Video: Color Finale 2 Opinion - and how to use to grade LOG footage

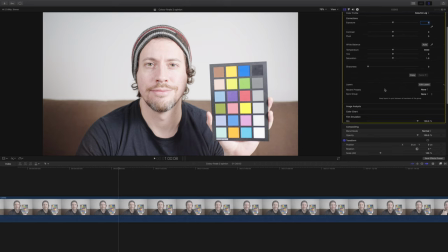What I'm going to do instead is come down here and edit layers,
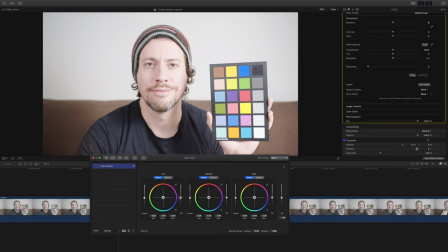and I'm going to add an instance of color wheels, and I'm just going to bring down the masters of the gamma and gain,
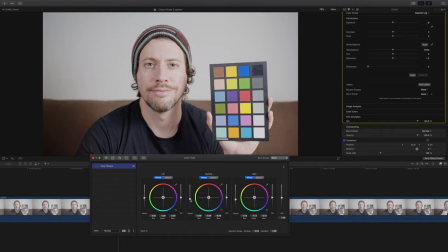so the really bright areas and the sort of the mid areas. And I'm also going to just back off the contrast a little bit, because that was quite aggressive on adding contrast.
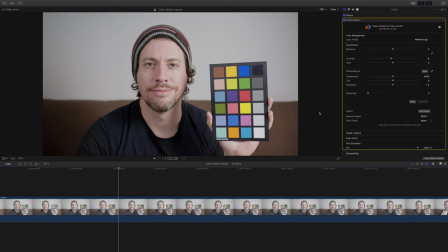And there we have that. That's a very, very simple way of doing it. This assume log function is fantastic. It seems to really get really nice colors. I can even just use an auto white balance as well if I want to, which we'll tweak it.
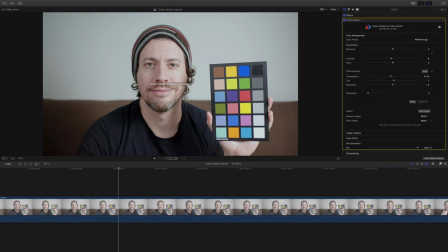Looks a little green to me, so I can use this color selector. And let's choose middle gray. Let's go for that one and see what it does.
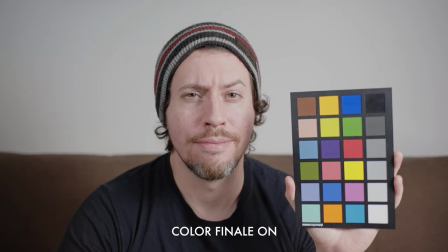There we go. Much more warm looking. However, using the assume log function might not be the best way to go about it.
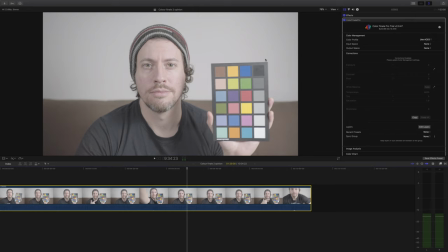Another really cool way to decode the log footage in Color Finale is to use the ACES function in the Color Management tab. ACES stands for Academy Color Encoding System, and basically you can tell the software what sort of log footage you're using.
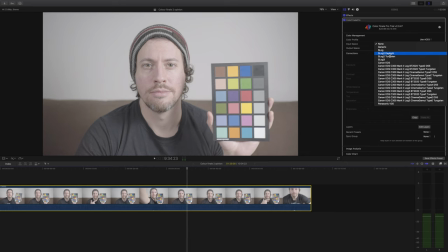So in this case, I'm going to go for SLog2 Daylight. And there we go, it's added lots of contrast curves and that kind of thing.
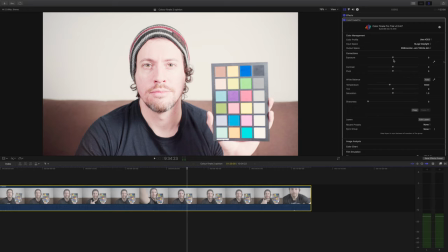Obviously it's overexposed, and this is an occasion when I can use this exposure tab, and that will bring it down.
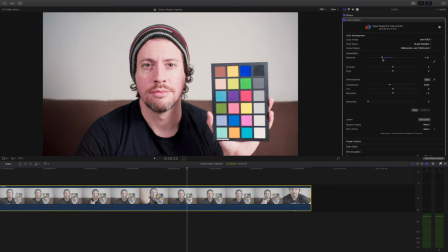It looks a little magenta to me, so I'm just going to, let's try doing an auto white balance. That's made it look a bit green, so let's try on middle gray and just, there we go, that's good. If anything, it's a tad too saturated for my liking, so I'm just going to back it off a little bit and tweak the exposure further.
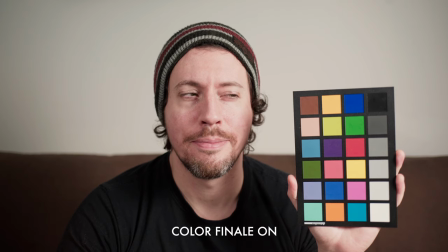So there we go, that's the ACES function. It's a super quick way to go from a log to Rec 709 look in a matter of seconds.
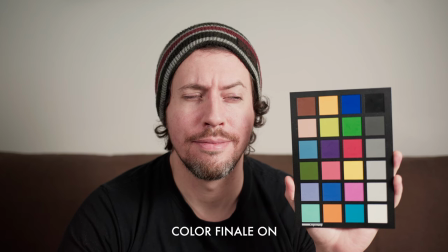Next, we're going to grade a scene where we import our own lookup table and see how the workflow is with that.
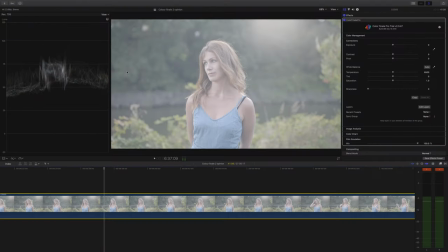So in this example, we have some footage which was shot with Sony SLog2. It's overexposed, as you can tell, and I'm going to use my choice of lookup table for this one. So I'm going to import my own lookup table and then grade it from there.
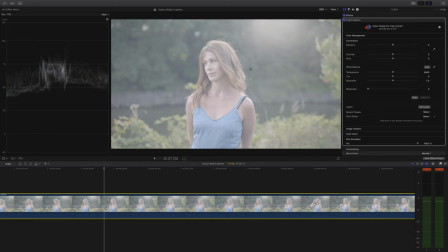I've got my waveforms out, as you can see, and you can probably tell that the clip is massively overexposed. So let's go about it then. So first of all, I'm going to tell Color Finale what we're doing.
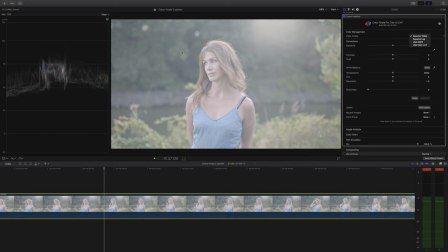And at the moment, we've got it assuming it's video, so it just looks as if it's normal log footage straight out of the camera. You can assume log,
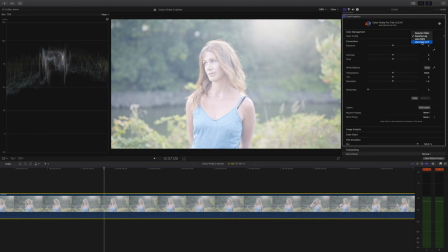which I've mentioned before, but obviously for this example, we want to use input LUT and choose our own one.
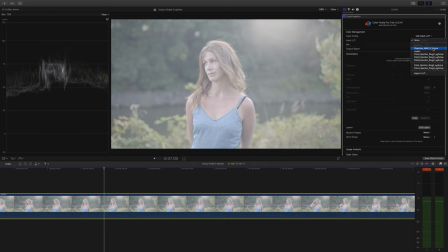I'm going to use the Utopia LUT from Phantom, which is one of my favorites.
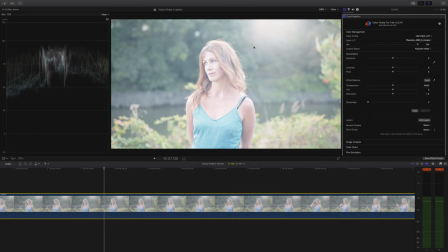It's really good looking. So there we go. That's added lots of contrast. It's added some color, which is nice. It's still massively overexposed. So let's go ahead and sort that out.
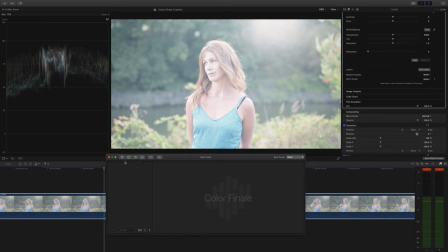So I'm going into the edit layers function, and let's add an instance of color wheels. So I'm going to bring down the gamma,
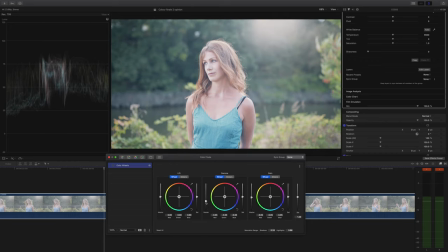tiny bit of the gain, and just bring it down into the right area of exposure.
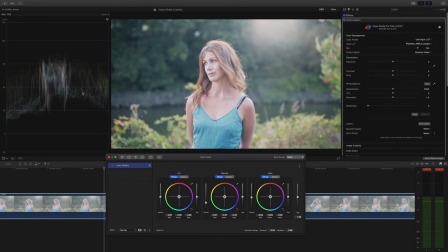And this, to me, this actually, I can tell it's going to be more contrasty than I want it to be for the look I'm going for. So I'm going to bring the contrast down a little bit to make it a little bit more even and flattering.
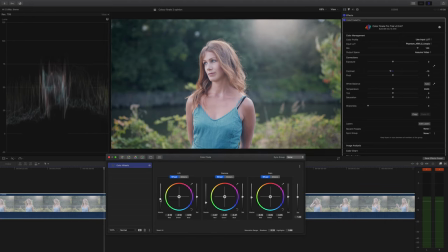Okay, and now I'm just going to stretch the footage out a little bit, give it some depth,
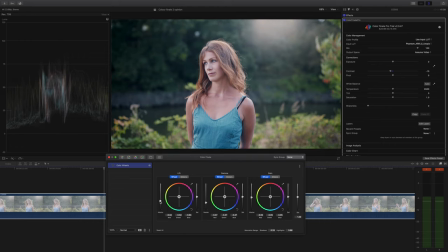bring the lift down, which is our shadow areas. And that's starting to look pretty good, I would say. I'm going to leave our highlights roughly where they are. And there we go. That's looking pretty good. The colours, I would say it's possibly a little cooler than I would like it to be.
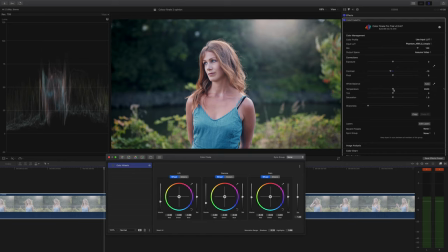So I'm just going to tweak the colour temperature to make it look a little bit, you know, a little bit warmer, because this was filmed on a warm day and I want it to look like that.